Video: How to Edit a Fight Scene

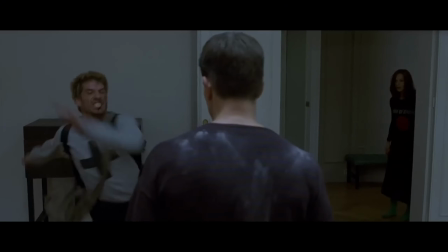(0:00)
If you're looking to sharpen your action editing skills or curious about how a fight sequence comes together, you're in the right place.
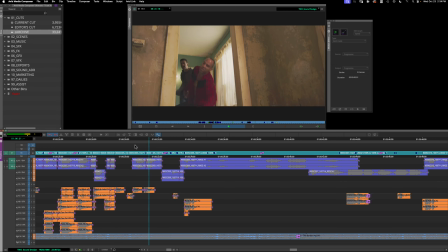(0:07)
Today I'm breaking down how I edited an intense fight scene, showing you my step-by-step process from start to finish that made the action hit harder. And make sure you stick around until the end where I'll show you the full finished scene. Let's get started.
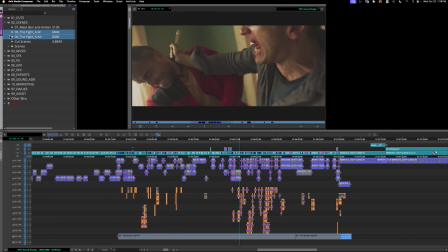(0:23) Action!
All right, so let's jump into Avid Media Composer and take a look at some footage. I put all the fight footage into its obviously own scene bin.
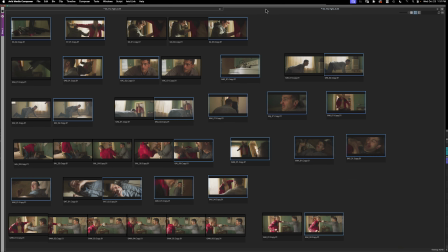(0:31)
So this is what my scene bins look like for this fight sequence. All right, so how did I start cutting this scene?
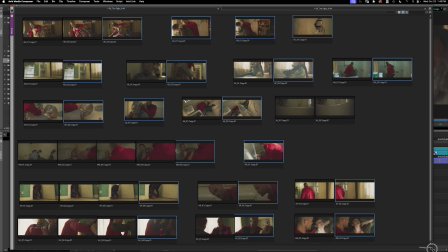(0:37)
Since it was shot out of order, I started focusing on each setup and building that.
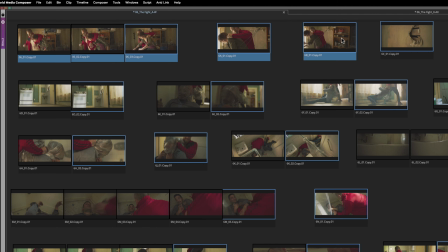(0:43)
So for example, in this case here at the top, you know, this whole sequence is just Milan throwing Amber up against the wall.
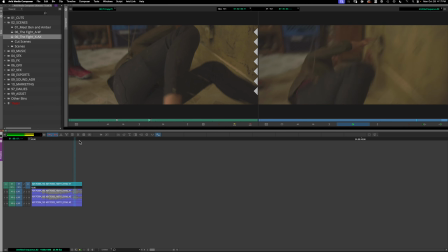(0:51)
So I started there. I just build that action. And from there, I moved on to the next setup.
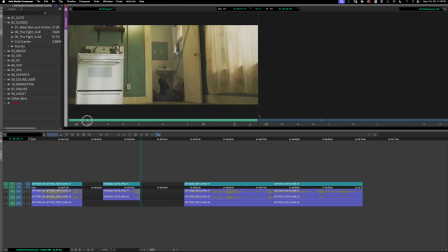(0:57)
And so I'll keep building these small sections and putting them in the timeline in order until I have the full fight scene. Now this first pass is just going to be a rough pass. It really is just to start building the sequence, right? To just simply have all the shots be in order. I'm not necessarily thinking about finessing things at the moment.
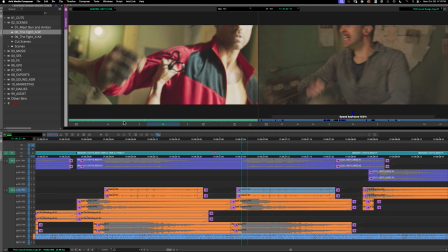(1:18)
So after building this first rough pass, this is where the fun really begins, right?
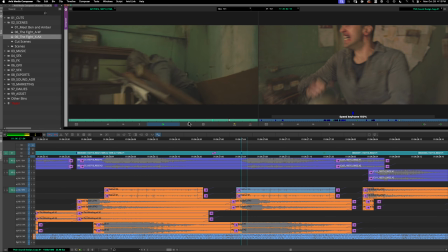(1:21)
This is where now I'm really focused on action, intensity, you know, drama, and using any tricks I can to make it all work.
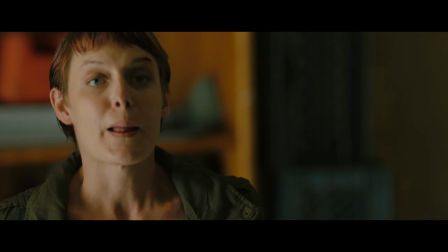(1:32)
In order for the fight to be explosive, it's important to build up the tension and suspense up to that point.
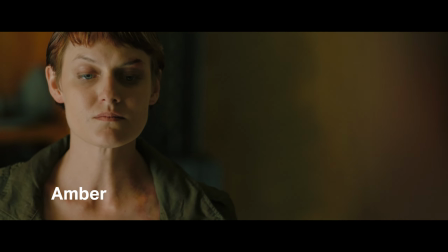(1:39)
There's a moment where the three of them, Ben, Amber, and Milan, are about to make this deal.
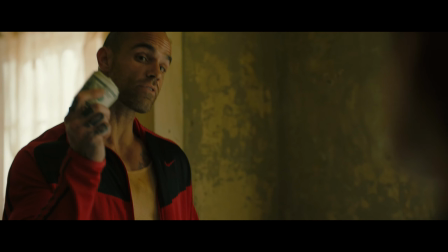(1:45)
There's a lot of tension, right? And then we're gonna release that tension and we're gonna go into this incredible fight sequence. But in the meantime, we're gonna hold back from releasing that tension as much as we can. And this is what was done here with just holding on moments, faces, creating that suspense, right?
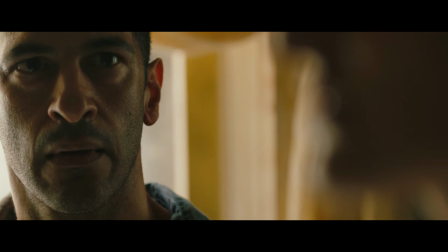(2:04)
And when is it time to cut? Well, I really think it is a feeling. It's almost as if you put yourself in the scene as one of the characters where you're telling yourself, oh, you know what? I want to see what Amber's doing or how Milana's reacting. It's like you yourself want to see.
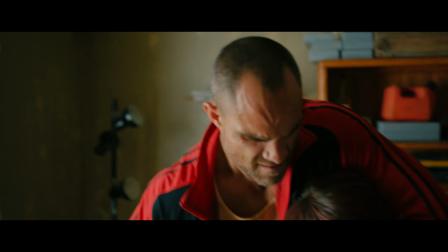(2:18)
So now that we're in the fight sequence, yes, it's about intensity, energy, but it's also about emotions and orientation.
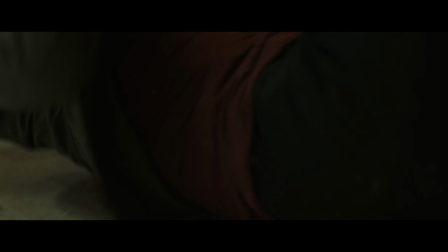(2:26)
Where is everyone at in the space so that we, the audience, are not confused?
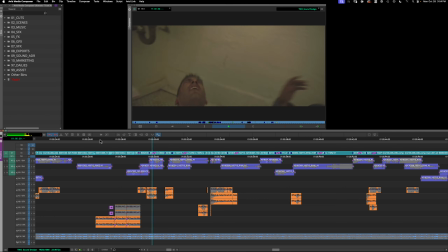(2:30)
But let's talk about some tricks that I use to enhance emotion and the intensity of the scene. If we go through the timeline, you'll see there's a lot of time warp effects,
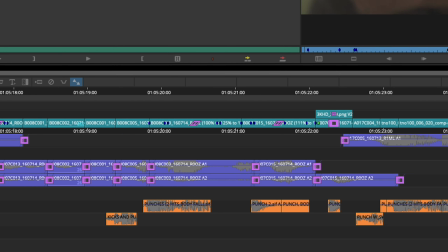(2:40)
meaning that we sped up a lot of the shots. So either we sped up the entire shot or did speed ramps.
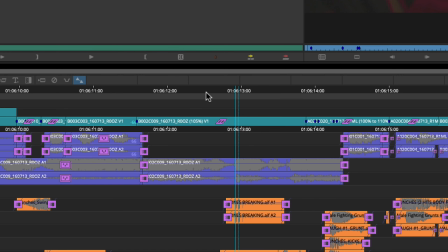(2:51)
You can tell here, for example, if you look at the clip, you can just tell what we did. In this case, we ramped it up, you know, by like 5%, 100 to 150.
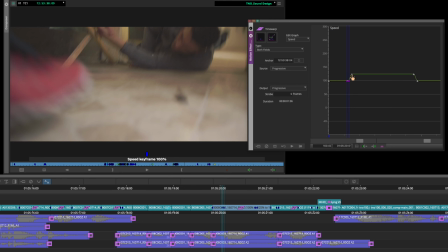(3:01)
In this case, it goes from 100 to 125 to 100.
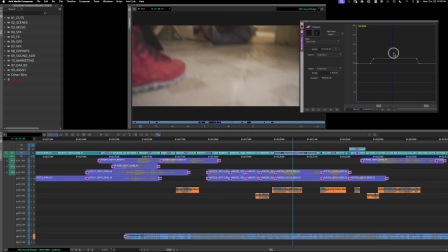(3:07)
You want to get that burst of action, but then come back to normal speed so things don't look weird. I showed you this little section here in the beginning of this video.
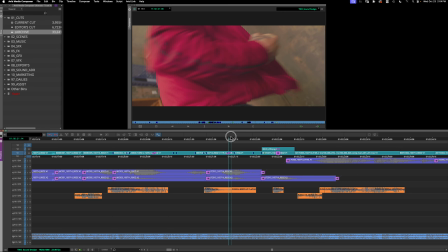(3:16)
I'll just go slow here. We'll see Milan punching her. It's just punching in on the, no pun intended, punching in on the actual shot.
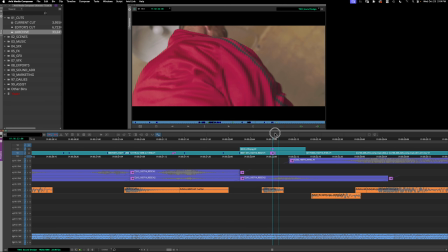(3:25)
So it's the same shot, but I just put a you know, 3D warp or a resize effect on it, you know, to feel that impact.
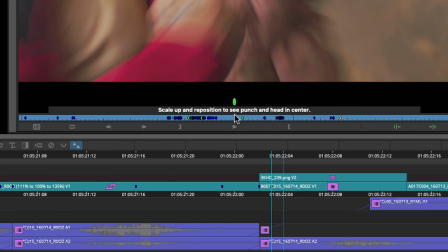(3:31)
As you can see, I even put a note here, scale up and reposition to see punch and head in center.
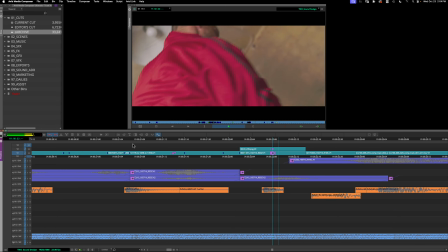(3:37)
So it's the same shot, just punched in. Then the next one is her being dragged.
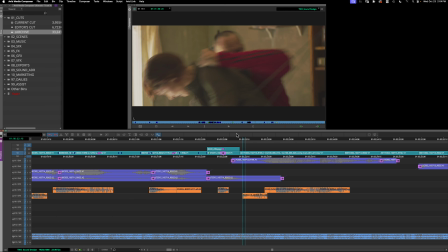(3:44)
You can see, of course, all the cables. That was then later removed in VFX.
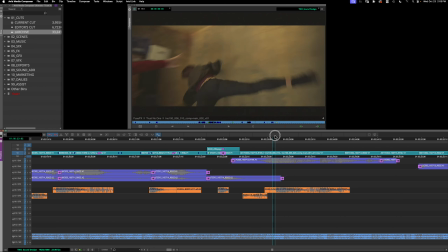(3:48)
And so this is a quick shot here. It just gets thrown, and then we cut to the wider shot and then quickly cut to her hitting that wall.
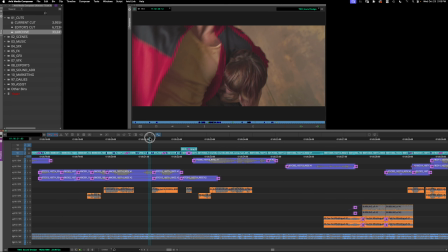(3:56)
So that little section there looks like this. Something that's done a lot in action fight sequences is, say, removing frames from shots.